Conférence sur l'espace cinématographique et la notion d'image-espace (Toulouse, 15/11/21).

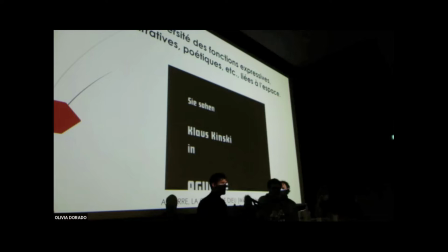8:13 Ainsi, le parcours de ce livre m'a amené à constater que finalement, si on prend toute l'histoire du cinéma, la catégorie de l'espace, elle a toujours été centrale dans toutes les grandes évolutions du langage cinématographique ou du mode d'expression cinématographique, que ce soit au niveau technique ou au niveau stylistique.
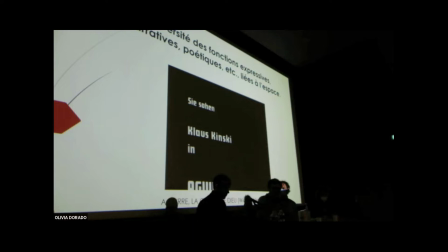8:30 On peut songer au nouveau rapport au monde et à la nature que vont ouvrir les vues-lumière au début du XXe siècle, fin du XIXe. Pendant les années 10, la systématisation du découpage et du montage va permettre de recréer une forme de
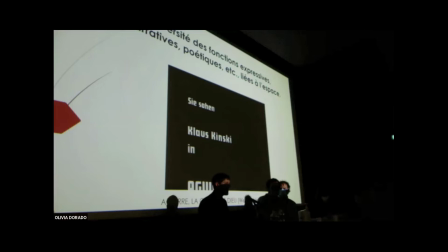8:46 continuité spatiale justement à partir de sa fragmentation, ce qui est vraiment une des spécificités du cinéma.
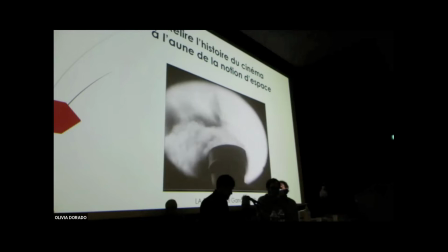8:54 On peut penser aussi aux expériences stylistiques extrêmes dans l'avant-garde de l'avant-garde du cinéma français des années 20,
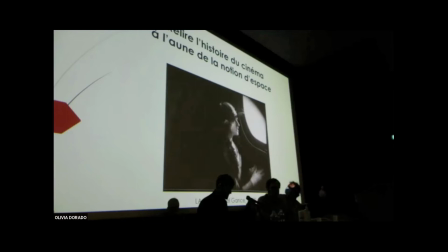9:02 comme dans cet extrait célèbre de La Roue d'Abel Gance, qui invente un espace d'action extrêmement fragmenté par des plans très rapprochés et très courts,
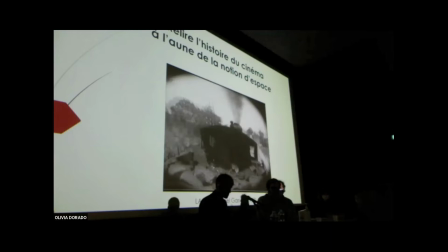9:11 sur un train dont la vitesse s'emballe. Donc, ce qui compte finalement, c'est plutôt les éclats rythmiques de l'action plutôt que sa cohérence géographique. On peut penser aussi à l'arrivée du parlant et à tous les problèmes que le son va poser dans la mise en scène de l'espace,
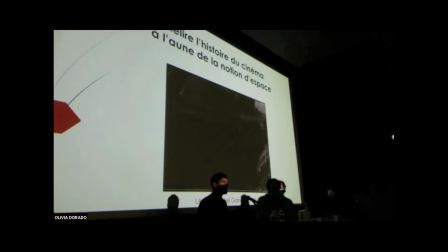9:26 comment est-ce qu'on figure un lieu, par exemple, à travers le son.
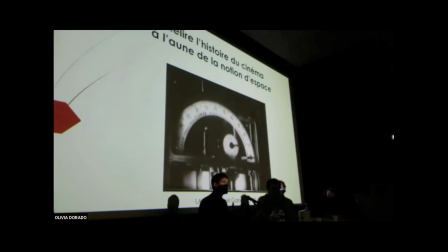9:30 On peut penser aux grands genres du cinéma comme le western ou aux grands courants du cinéma comme l'expressionnisme, qui se définissent essentiellement par un rapport singulier à l'espace. On peut penser aux innovations technologiques autour des mouvements de caméra, depuis la Dolly jusqu'au drone, en passant par le Steadicam,
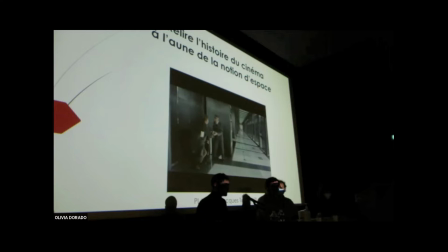9:49 mais également aux innovations technologiques au niveau des formats de l'image et de la profondeur du champ. Deux enjeux à la fois techniques et esthétiques qui sont mobilisés dans Playtime de Jacques Tati pour exprimer quelque chose du vertige de l'architecture moderne.
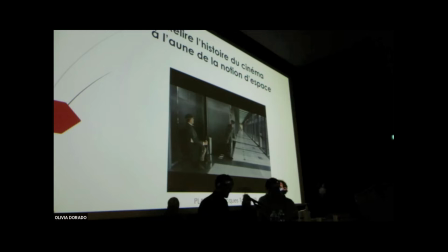10:07 Dans ce plan très radical, on voit un personnage qui va parcourir l'ensemble de ce très grand couloir que vous voyez en arrière-plan. C'est un film qui bénéficie également de grands moyens et d'une grande inventivité en termes de décor. Et évidemment, la question du décor, c'est vraiment une subdivision de la question de l'espace.
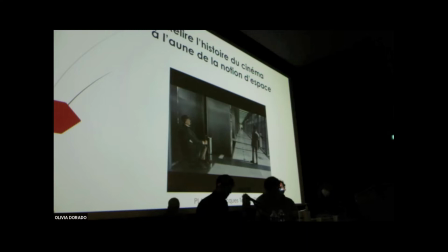10:25 La question du décor, le cinéma n'a cessé de l'explorer, depuis le carton-pâte des films de Méliès jusqu'aux environnements de synthèse des blockbusters contemporains, en passant par les maquettes et les constructions en dur et à l'échelle, comme celle de Playtime, qui a d'ailleurs ruiné Tati et son producteur.
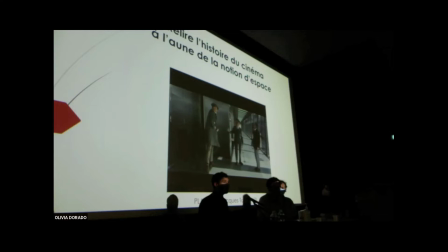10:42 Quand on rassemble ces multiples enjeux, et je pourrais en citer encore beaucoup, bien sûr, on se rend compte que l'espace cinématographique, en fait, constitue une notion clé autour de laquelle s'articule toute l'histoire du cinéma. Et on s'en rend mieux compte peut-être aujourd'hui, parce que sur le plan culturel et intellectuel, nous vivons dans un insistant paradigme de l'espace,
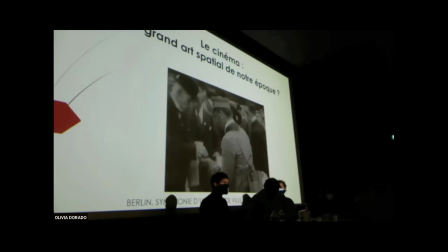11:01 qui traverse de nombreux champs de discours et de représentations, que ce soit dans les arts,
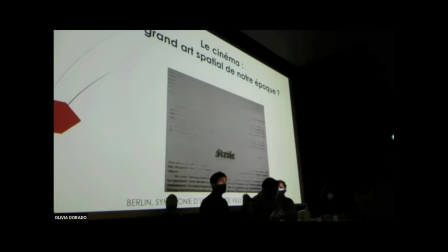11:05 mais que ce soit également dans les disciplines de la pensée, en philosophie, en sociologie urbaine, toutes les problématiques liées à l'écologie, etc. L'espace est de moins en moins perçu de nos jours, je crois, comme un allant de soi, et de plus en plus perçu comme un problème fondamental, à l'échelle individuelle comme à l'échelle collective.
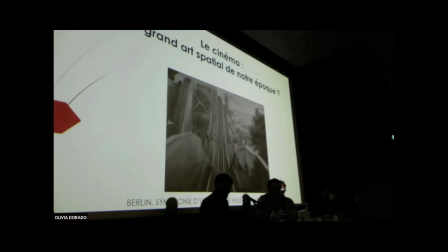11:24 Et dans ce processus, le cinéma a un rôle très important à jouer, mais je crois qu'en fait, ce rôle, le cinéma le joue depuis 125 ans. Parce que s'il est né et s'il s'est développé, c'est peut-être au moins en partie pour répondre aux besoins d'une représentation de l'espace accordée à la vie moderne.
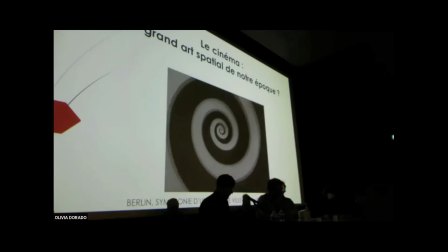11:40 Une représentation de l'espace accordée à la vie urbaine, à la technologie, au transport, le mouvement, la vitesse, le rythme visuel, la succession des images, l'enchaînement rapide des points de vue. Toutes ces caractéristiques fondamentales du cinéma rejoignent intimement les
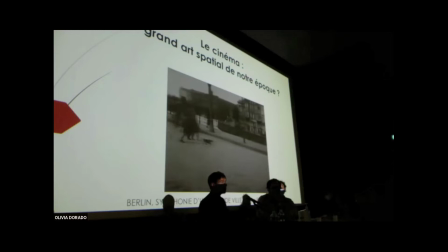11:56 modifications de l'univers sensoriel des êtres humains tout au long du XXe siècle, comme le montre l'exemple des symphonies urbaines de la fin des années 1920, donc par exemple ici celle de Walter Gutmann, qui prennent en charge sur le plan rythmique et plastique les évolutions de l'environnement sensoriel de la grande ville.
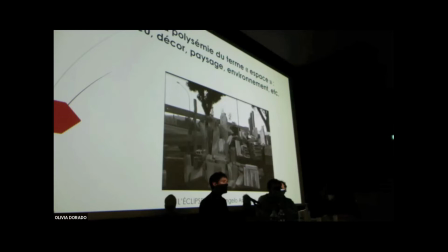12:14 Alors, dans le domaine des études cinématographiques, des thématiques liées à l'espace ont fait l'objet de nombreuses publications, notamment depuis les années 2000,
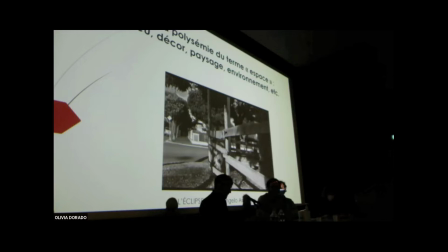12:22 notamment des thématiques autour de la question de la ville et de la question du paysage.
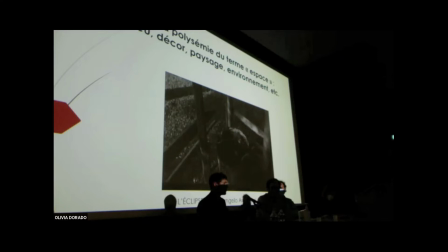12:27 Et c'est l'occasion de préciser que le terme espace, évidemment, au cinéma, il peut désigner énormément de choses.
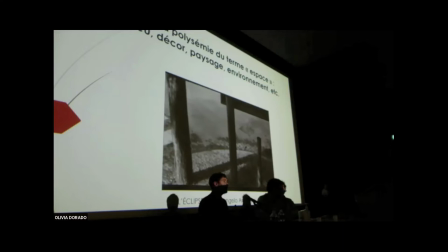12:32 On peut parler d'espace pour désigner un paysage recueilli en extérieur naturel, comme un décor artificiel construit en studio pour le film.
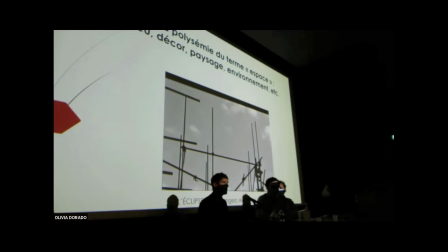12:41 On peut parler d'espace pour désigner un lieu fictionnel qui est supposé plein et entier dans l'esprit des spectateurs,
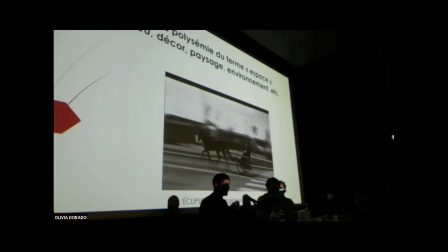12:48 comme on peut, au contraire, insister sur le découpage et la fragmentation par le cadre et par le montage de cet espace. Donc, l'ambition derrière ce livre pour maîtriser cette polysémie,
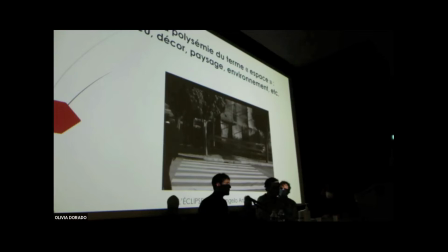12:59 ça a été finalement de tout réunir en posant la question de l'espace en tant qu'élément fondamental de la composition de l'image filmée. En comparaison, le paysage, c'est déjà une interprétation particulière de ce matériau espace, orienté vers l'agrément, la contemplation.
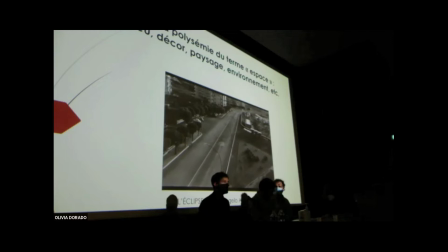13:17 Quant à la ville, elle constitue un motif de représentation pour lequel on peut mobiliser le matériau espace du cinéma de façon très diverse, comme le montre la grande séquence finale de l'éclipse d'Antonioni, où la figure de l'espace vide mise en avant pour lui-même est vraiment fait l'objet d'une excroissance presque monstrueuse pendant 6
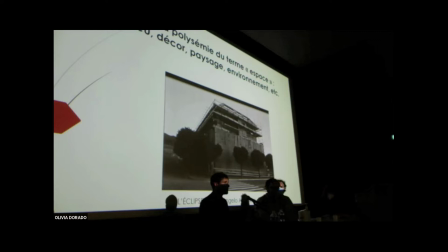13:36 minutes et 44 plans.
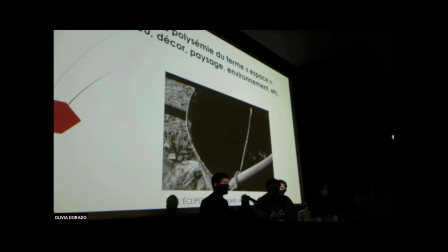13:38 La fin de ce film nous montre cette banlieue résidentielle de Rome où les deux héros incarnés par Monica Vitti et Alain Delon s'étaient donné rendez-vous. Au final, ni l'un ni l'autre ne vient et nous ne savons pas pourquoi le film ne fournit aucune explication. Ainsi, le principe confortable et harmonieux de la clôture narrative du récit cher au cinéma classique,
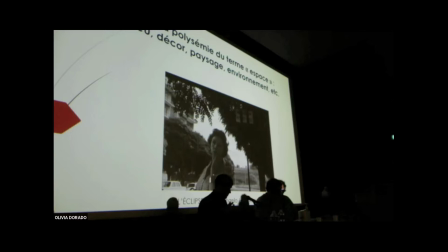13:57 un cinéma classique centré sur les personnages et les rapports de causalité, est ici remplacé dans ce cinéma moderne par une béance, une ouverture inhabituelle et anxiogène sur l'espace qui est vraiment inscrite dans l'expérience du film. Alors bien sûr, les représentations des milieux concrets dans lesquels vivent les hommes, c'est une des grandes missions du cinéma.
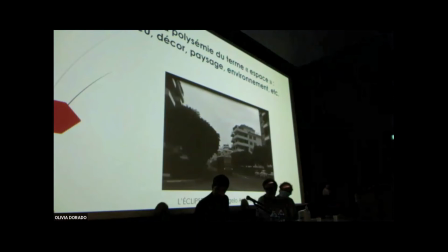14:19 Alors là, nous avons un petit problème avec le PowerPoint.
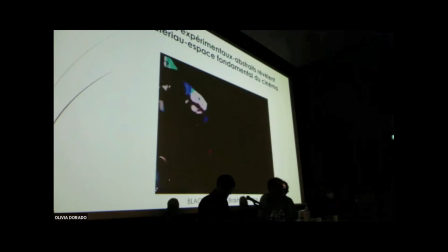14:26 Ah non, ça va. Mais ce que visait ce livre en premier lieu, justement, c'est l'espace lui-même, en tant que pure puissance expressive du cinéma, donc un espace qu'on peut retrouver potentiellement dans toutes les images de films, quelles qu'elles soient.
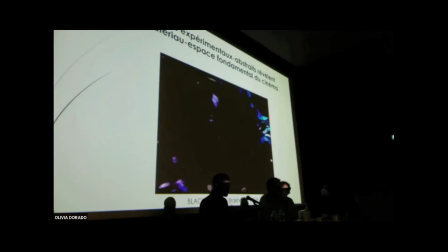14:41 Et c'est la raison pour laquelle j'ai beaucoup insisté dans le livre sur le cinéma expérimental abstrait, ou qu'on nomme abstrait, dont on pourrait dire à première vue qu'il ne représente aucun espace. En effet, ce sont les expériences limites des films non figuratifs qui, je crois,
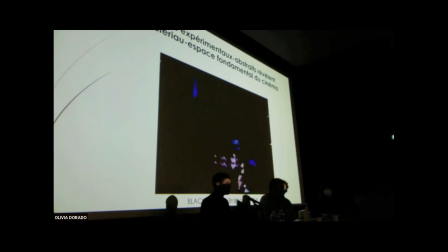14:57 nous font sentir le plus clairement l'impression primordiale de l'espace que le cinéma déclenche en nous par le seul mouvement de ces images, indépendamment de la reconnaissance d'un monde semblable au nôtre, supposé semblable au nôtre, en tout cas de l'autre côté de l'écran.
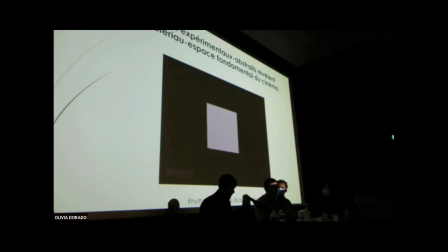15:12 Ce sont aussi ces œuvres-là qui nous permettent de remettre en cause la domination de notre culture visuelle du paradigme perspectiviste de l'espace, c'est-à-dire l'idée de l'espace comme un réceptacle statique et vide, structuré par la géométrie euclidienne en trois dimensions.
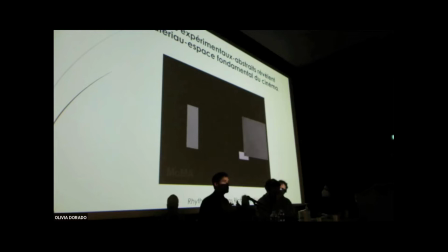15:29 Et ce sont ces œuvres qui vont nous permettre, au contraire, de comprendre l'espace véritablement comme un phénomène dynamique. Donc, parce qu'il y a des jeux d'ouverture et de fermeture, parce qu'il y a des jeux de profondeur et de surface qui sont primordiaux, ces films d'avant-garde, comme Rhythmus 21 d'Hans Richter ou Black Eyes de Stan Package, sont, je crois, déterminés.
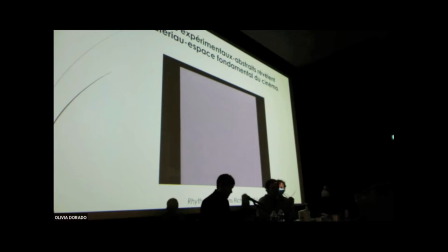15:47 Par exemple, dans Rhythmus 21, on peut aussi bien considérer qu'une forme géométrique se rapproche de nous, si on fait une lecture bidimensionnelle de l'image, pardon, tridimensionnelle, ou bien on peut considérer qu'elle grandit, si on fait une lecture bidimensionnelle de l'image comme surface.
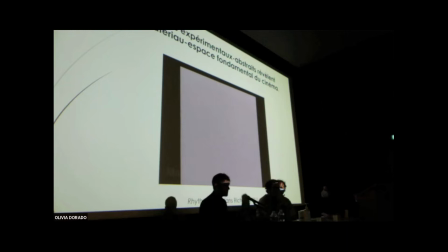16:01 Gardez ça en tête pour l'extrait qui va suivre. Parce que analyser finalement ce qui se joue au niveau spatial dans ces films, je crois que c'est mieux comprendre ce qui se joue au niveau spatial dans les films narratifs représentatifs traditionnels, à partir justement des forces abstraites de l'image qui continuent à exister à l'intérieur de ces films-là.